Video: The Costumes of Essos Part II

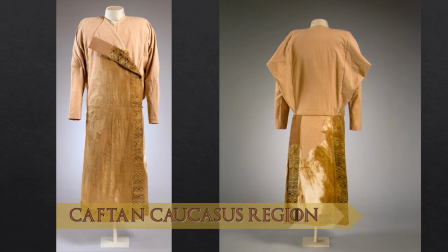(8:12)
This 8th century kaftan is from the Caucasus region, and it's made from silk, linen, and fur, and it's on display at the Met in New York. Here's a slightly later tunic from Palermo, Italy.
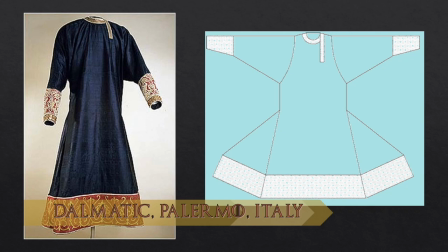(8:25)
It's dated between 1125 and 1150. So this tunic was made from silk and was richly decorated with gold and pearls around the circumference of the neck, bottom hem, and the sleeves. So as you can see in the diagram on the right, the long sleeves were quite wide at the shoulder,
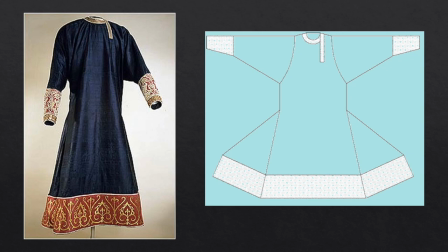(8:43)
yet fitted closely to the forearms and especially the wrists. And like the Norse and Saxon tunics, gores have been added at the side for additional fullness in the skirt.
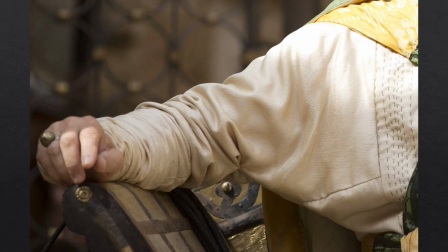(8:55)
So here's a close-up of the dolman sleeve on Kraznys's tunic, and it's joined to the body of the tunic with this right angle seam. The sleeve is cut overly long and then it's ruched up or gathered into a rather tapered forearm.
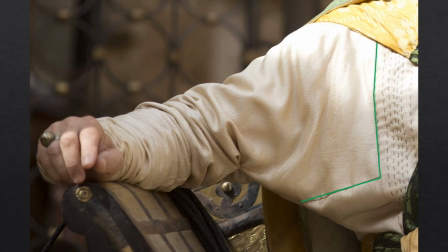(9:11)
And some of the additional volume has been tacked with a few stitches, as you can see here. And the fabric looks like a sand silk, like we see in many of the Dorne costumes. And they've also applied a series of running stitches on the front panel, you know, for added texture.
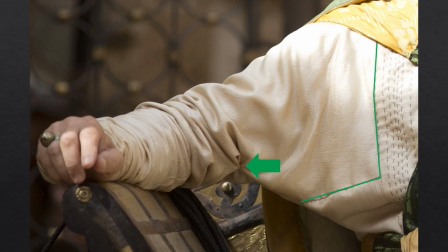(9:29)
But I also suspect that the fabric is lined with another fabric to give it a bit of a quilted look. I
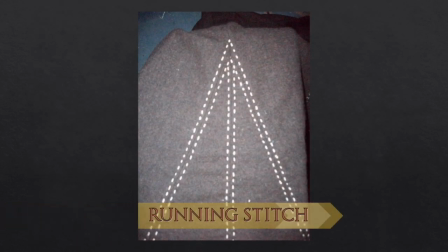(9:36)
shamelessly stole this image to show you a beautiful example of a running stitch used on a reproduction of a Viking caftan. So the stitches are used both to reinforce the seams at stress points, but also to be decorative. So this is taken from Kenna's closet.
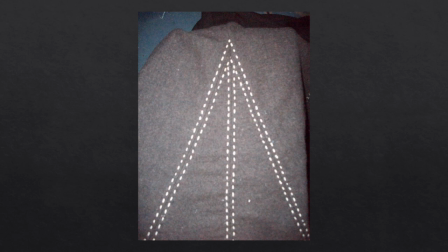(9:54)
She's an active member of the Society for Creative Anachronism in the Kingdom of Glen Abden.
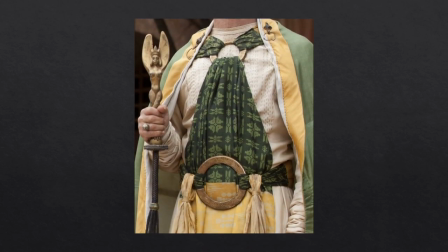(10:02)
I'm not sure if I'm saying that correctly. The wrapping of these colorful fabrics, it's what looks like African wax print fabric, might be influenced by the Egyptians, although the Greeks and the Romans also wrapped in knotted fabric about their bodies as well.
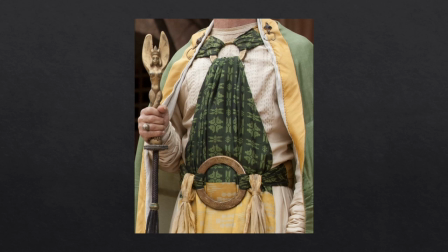(10:18)
So in Essos, the slaves of Volantis used this same technique, although with rough cottons and linens rather than fine silks.
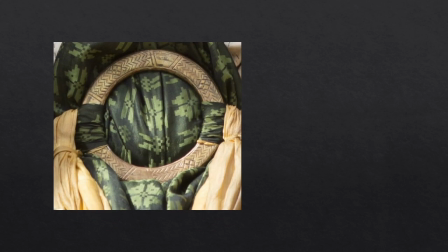(10:27)
The good masters wear these brass or perhaps bronze rings stamped with these glyph style symbols, with the colorful silks holding them in position with a series of knots and ties. The zigzag motif looks like the Egyptian symbol of water,
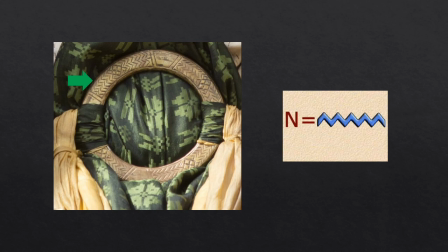(10:44)
and I have assumed that there is some significance to the placement of the knots and the size and number of the rings, perhaps indicating their status.
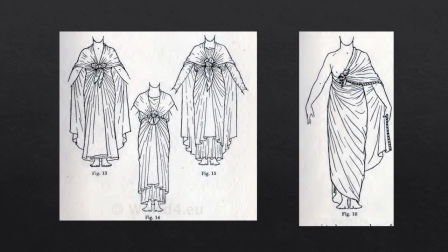(10:56)
As a frame of reference, here's an example of how an Egyptian garment might have been wrapped and knotted about the body.
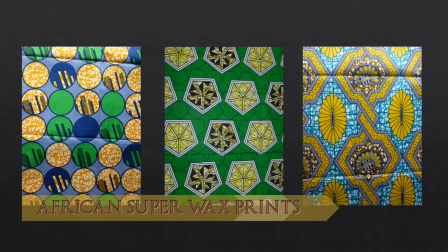(11:05)
Here are some examples of African super wax print fabric that I found from Kintage Textiles.
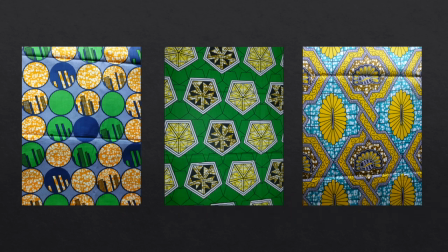(11:11)
To produce wax printed cloth, a wax resin is applied to the fabric before it is submerged into the dye in order to allow the dye to repel the wax covered parts of the fabric. This process is repeated to build up a colored design on the fabric.
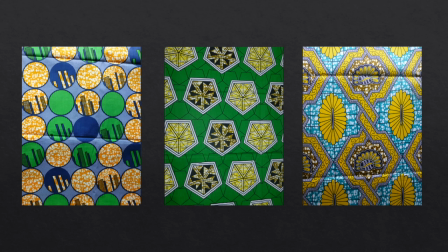(11:28)
Multiple wooden stamp blocks would be needed for each color within the design, and then the cloth is then boiled to remove the wax and is usually reused.
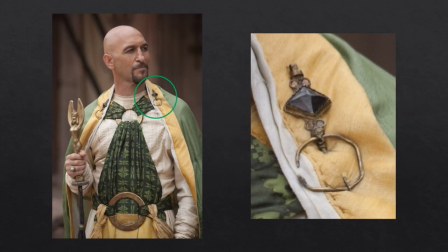(11:39)
Here is a close-up of one of Kraznys' brooches that keep his cape in place.
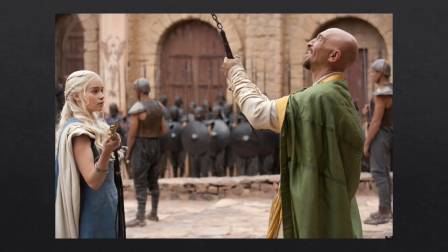(11:45)
Here's a side back look at the cape. The green silk cape is made of a series of panels that are seamed together. It's lined and then bound with a yellow silk border.
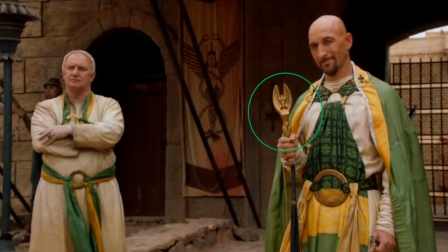(11:57)
The Giscari harpy that makes up Kraznys' scepter is the heraldic
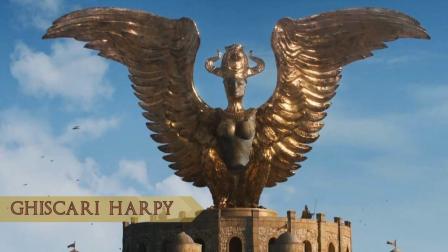(12:02)
emblem of the cities of Slaver's Bay and derived from ancient Greek mythology.
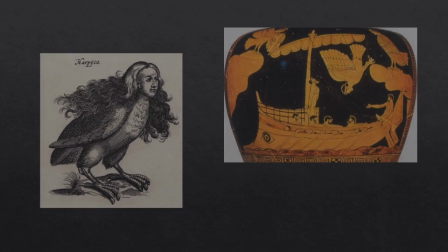(12:08)
A harpy is similar to a siren, which is a bird-like creature with a human head.